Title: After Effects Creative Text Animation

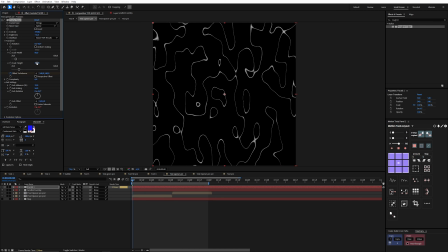(24:41)
I'm just going to decrease the width a little bit to something like 60 and scale the height up slightly as well. But maybe make this -40. That looks good. Now I've added some animation to this, so I'm just going to remove that so I can show you exactly what I did there. For starters, I wanted to animate the evolution of this, so I wanted this to slightly morph as time went on.
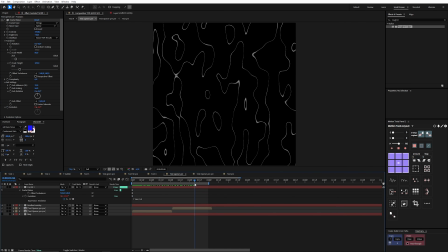(25:01)
So to do that, I simply added a time times 50 expression, and you can see what that does. Then I wanted this to move down, so simply animating the offset turbulence is all we need to do. So let's drop in a keyframe for the offset turbulence, move to around 4 seconds, and change this to something like 2000.
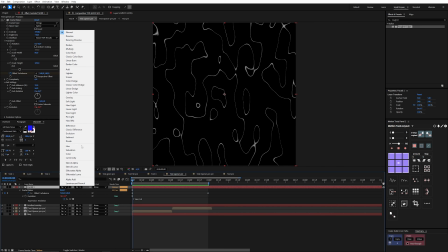(25:17)
Then we want to get rid of the black completely, and an easy way to do that is to just use the screen blending mode,
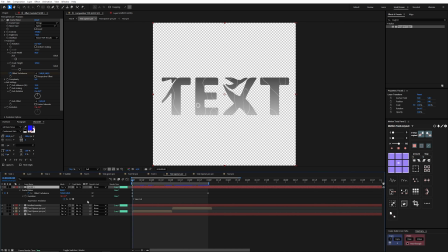(25:23)
which gets rid of it as you can see, and then we can use the preserve underlying transparency button to matte this effect onto our text. And that gives us this really interesting result. Now what we're going to do is hit Ctrl+C on our fractal layer, and we're going to go up to our main comp.
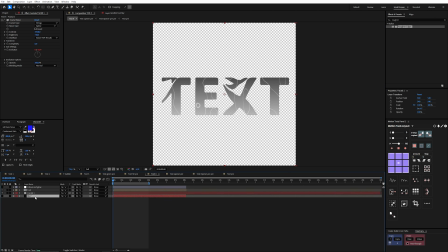(25:36)
Now I'm going to hit Ctrl+V to add that back in, and then in order to see it, let's turn on our background layer here,
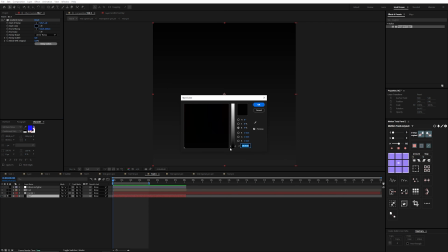(25:43)
and that is simply a solid with an almost black and a very dark gray gradient. Now if I unsolo this and then hit T, we can change this to 5%, and sometimes an interesting thing to do with backgrounds that match the foreground like this is to scale it up slightly,
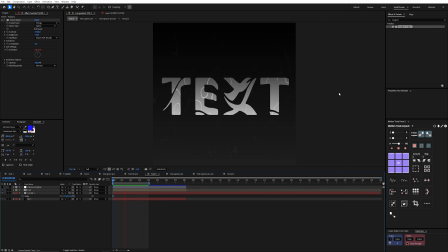(25:59)
so 110. And you can see that that slight scale creates a separation between the text and the background. Now I want to add some inner shadow to this text, and the way I'm going to do that is by hitting Ctrl+D on our text layer to duplicate it, changing the name to inner shadow, and then what we can do is add the effect simple choker. I'm going to click that on, and I'm going to solo this layer so you can see what it does.
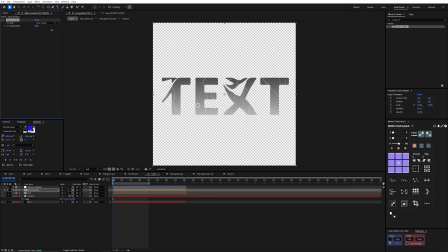(26:19)
If I increase this, you can see that it just starts cutting into the alpha channel of this layer. So let's make this 25.
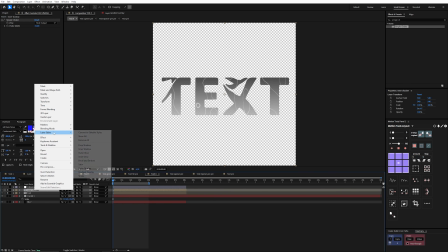(26:25)
Let's solo our text layer as well, and now I'm going to right click and add the layer style inner shadow to this.
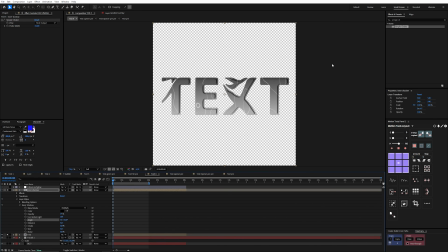(26:31)
Now let's change the angle to something like this so it feels like our light source is coming from this direction. Then I'm going to change this to normal. I'm going to change our color to a light gray. Then I'm going to increase the distance to something around 20 and increase the size to something like 20 as well.
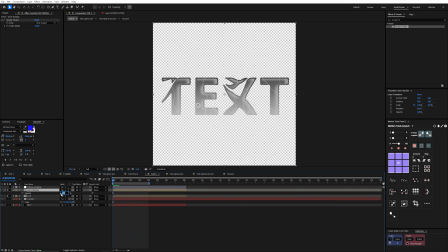(26:48)
And now you can see we're getting this nice inner shadow effect. The last thing we need to do is just set our transparency to 35%, and there we have our final result.
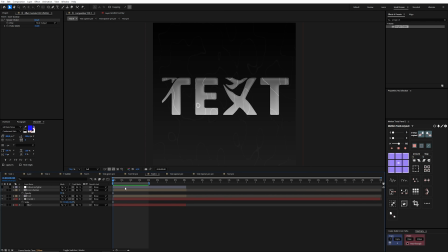(26:56)
I'm going to unsolo these layers because the last thing we need to do is add our color. So we have this adjustment layer, and of course we're going to use a curves effect. So I'm going to turn this on so you can see, because the last thing we need to do is add some color. So let's go up to this adjustment layer, let's turn it on.
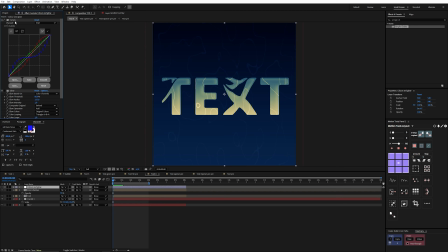(27:11)
You can see where this ended up. You can of course play around with the curves effect however you like, or copy what I did with my RGB curves right here. The last thing I did was add a glow effect, and this is very subtle because I really cranked up the glow radius on this because I wanted the glow to be really soft.
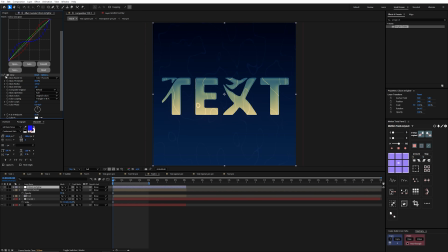(27:27)
You can see that's a very subtle effect, but it adds a little something. And this is our final result.
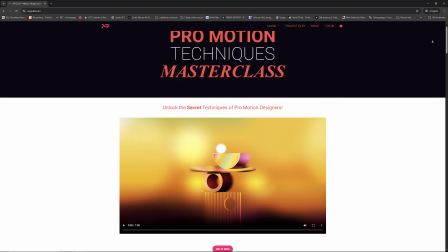(27:35)
Drop a like if you found this tutorial valuable, and if you liked learning these techniques, then check out the Pro Motion Techniques Masterclass.
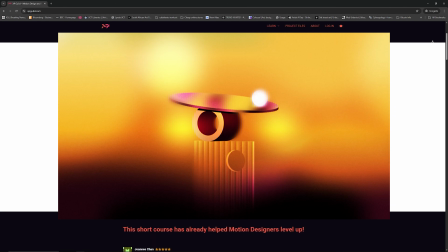(27:42)
Learn how to create this rad animation while learning pro techniques and a workflow that you can implement on every new project to exponentially improve.
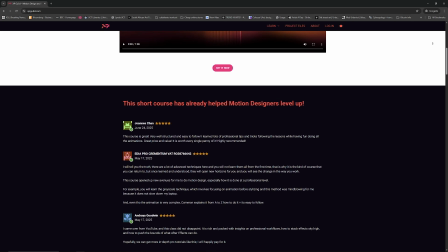(27:49)
If you feel like your work has been stagnating, or you want something to shake things up so you can start making some next level work, this is for you. It's also super affordable, so stop wasting time and grab it at the link in the description. And don't forget to subscribe for more MotionXP.